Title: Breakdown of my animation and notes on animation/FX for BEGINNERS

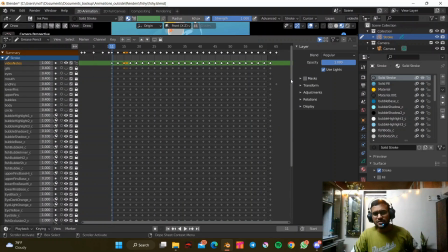So these are the number of layers that I used in this making of the clip. Yeah, it's quite a number of layers.
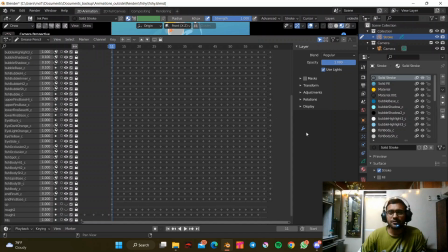I was trying to like have like go as detailed as possible, so I tried to have as many colors as possible. So this is what it is currently. I will break it down for you. Today I won't be teaching you how to animate, but it's just a simple breakdown just for your information.
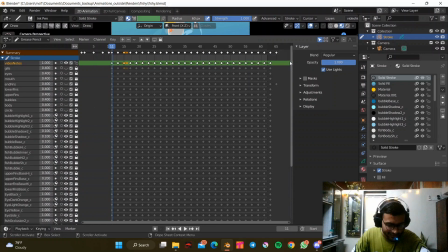So yeah, let's get started. Before I do any kind of animation, I tend to do a rough video of it, just to like roughly get down
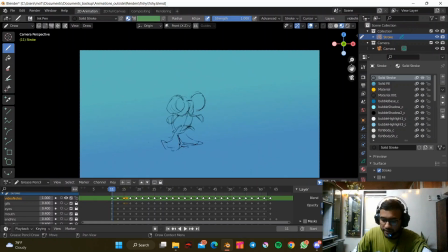what I'm supposed to do. I don't go directly like much more stricter.
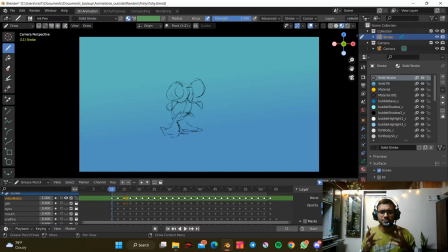I try to just capture the flow of my animation. So this was one of the like initial rough stage I animated for the clip, clearly it's just too fast, and I didn't like how it's just going up and coming down.
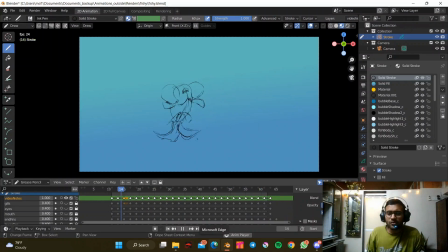And and actually the rule that I was following was to make something in 2 seconds. So this motion in 2 seconds was just too loud for my eyes, so I toned it down and I had to animate it again.
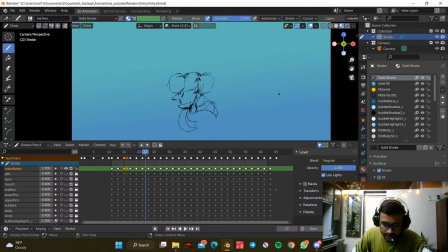But before I go there, just try to see how I'm trying to maintain a structure here. Like I am trying to have a sphere where the body is attached, and then there is bubbles and stuff.
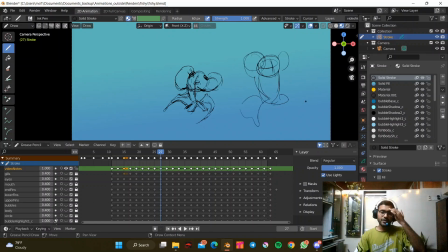So this is what like I do when I start with any character or any thing which is not really very in shape much. So I try to get to that. I think character animators would tell you much better information on that.
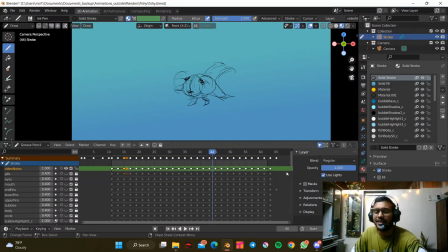So yeah, this is the rough animation that I did initially, but I didn't like it, so I had to change it to what I like and which I can capture in like 2 seconds, and it does make sense, hopefully. Um, so yeah, there, this was my rough one.
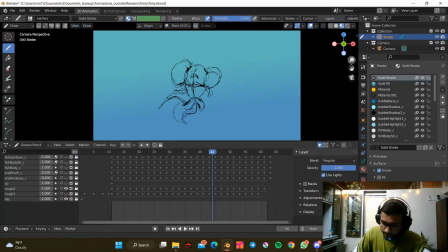Then there goes my rough two animation where I animated this.
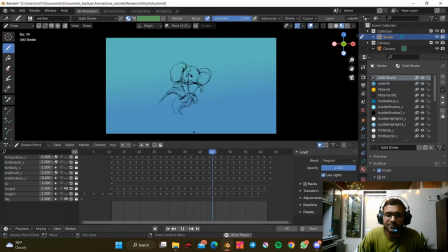So as you can see, definitely this is less chaotic, I would say, and it's flowing. The bubbles around the face is wobbly, and that's what I liked about it. It's just moving around and just be in the motion.
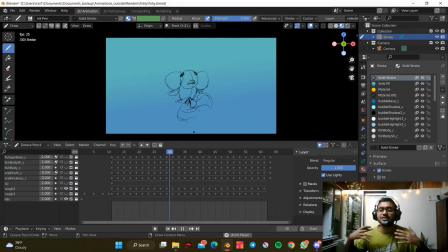But what I didn't like about this rough animation was the fins that is in the end of the fish structure. So I don't know what's a scientific term for it, but yeah. So they are just going in this flowing motion. They are not really behaving how the body is behaving on top. So that's what I noticed after doing the rough animation.
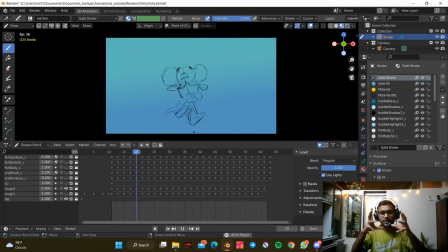I realized that the body, the upper structure is what is controlling the end fin also. But in some way, end fins also push the structure up. But there was nothing at all which was giving me the vibe of it.
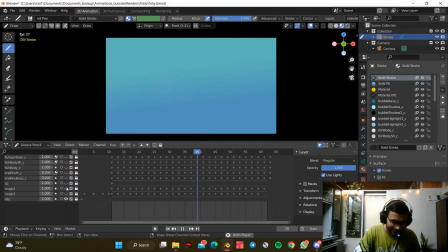So I fixed it, and I decided like okay, this is the rough animation which I like. The flow is there, but now I'm gonna try to like go more like follow the shapes and the structure of it.
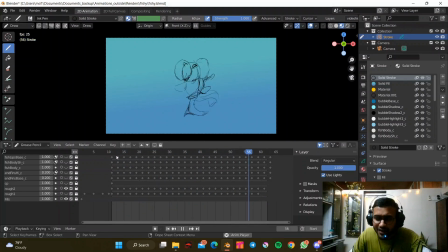Right now it's just flowy. It's literally done like in 1 hour or something, just to get like what I'm gonna animate, and whether the idea that I have in mind is actually worth animating, because I tend to drop down the idea if it's not really
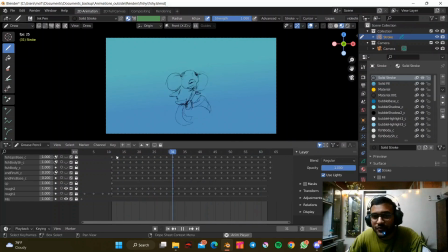making me feel good. So yeah, Saturday Sunday is all about fun. So I decided to stick to something that I like. So let's tone down the opacity of it. So what I did was, after I had this rough animation with me, I
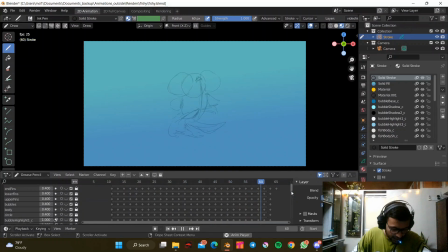um yeah, I went with the structure of it. I started with the simple circle there. One second, where is it?